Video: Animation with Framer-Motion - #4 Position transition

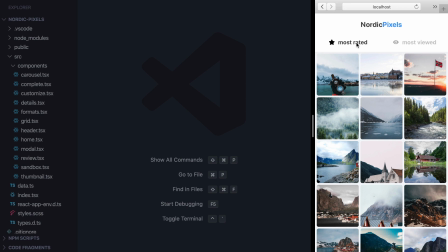0:00 Okay, there is one more type of transition that we need to cover, and it will be short and fun. We're going to use position transition to visualize how thumbnails get sorted, but first let's see how sorting works in general.
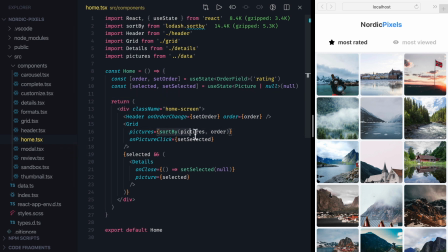0:13 If we open Home component, we can see that it sorts pictures by the specified order field and then passes them into Grid component. Inside Grid, we simply map each picture to a thumbnail component, and in addition to passing thumbnail props like Picture and OnClickHandler, we also set a key property.
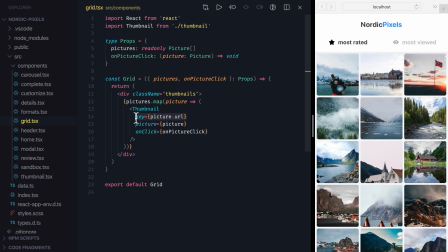0:32 You probably already know that keys help React identify which items have changed, so it can keep UI consistent and manipulated more efficiently. However, keys are also important for layout transitions, because when we animate layout changes,
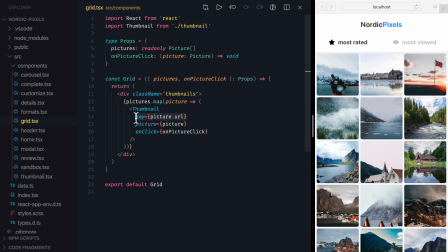0:47 Frame Emotion uses these keys to keep track of the elements when they change their position. To create this animation we need to add position transition property to a thumbnail component. We'll start as usually by importing motion from frame of motion and adding motion prefix to the outer diff.
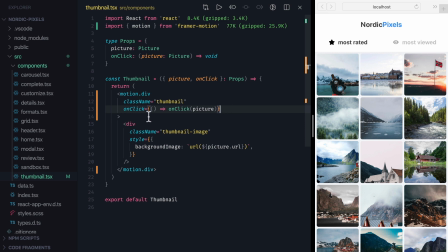1:07 At this point we can just add position transition property directly here, but let's stop for a moment and think if it actually belongs here. Position transition property enables layout animation, and this animation makes more sense in the context of the entire layout within which we animate,
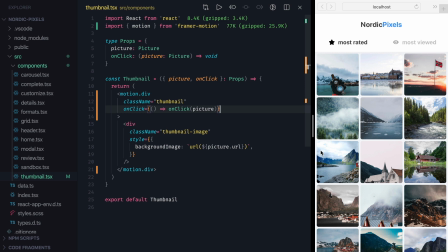1:25 which is grid component in our case. Also, if we wanted to use thumbnail outside of grid component, then position transition animation wouldn't make much sense. Because of that, it would be better to pass position transition from the outside as the own property of thumbnail component. To do that,
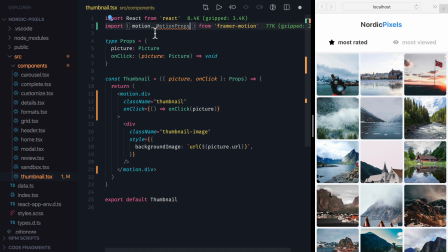1:45 we'll import motion props type that describes all available props that can we pass to a motion component and we'll add them to our props type. Then we'll spread all remaining props as motion props and pass them down to the motion div.
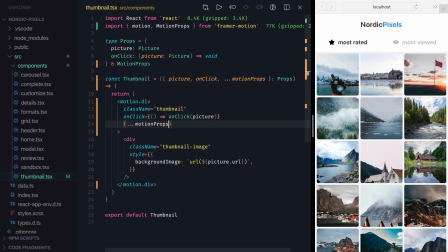2:01 With this change we can set any frame of motion property directly on a thumbnail component. So now we just need to switch to a grid component, set position transition property to true and save the changes.
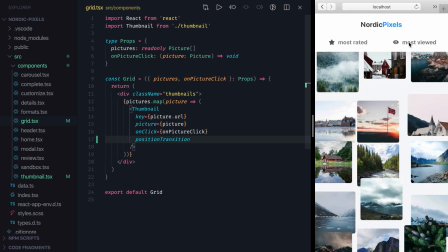2:15 Now when we click on sorting buttons, we can see how thumbnails change their position as we sort them.
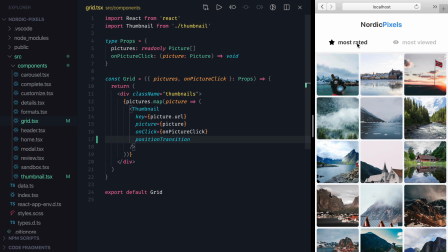2:21 However, this transition is too jumpy, and spring overshooting doesn't look good either, so this is a good place to use a twin transition. Instead of setting position transition property to true, we can set it to any valid transition object.
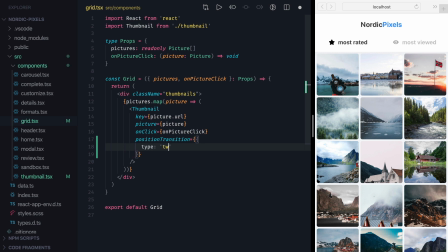2:37 So let's make this animation more subtle by setting transition to type twin and ease to ease in out.
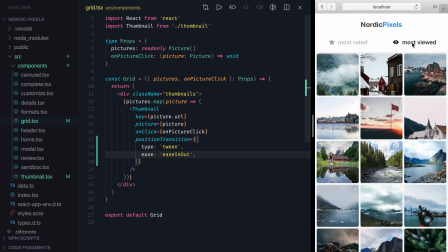2:46 With this change, layout transition looks a lot smoother.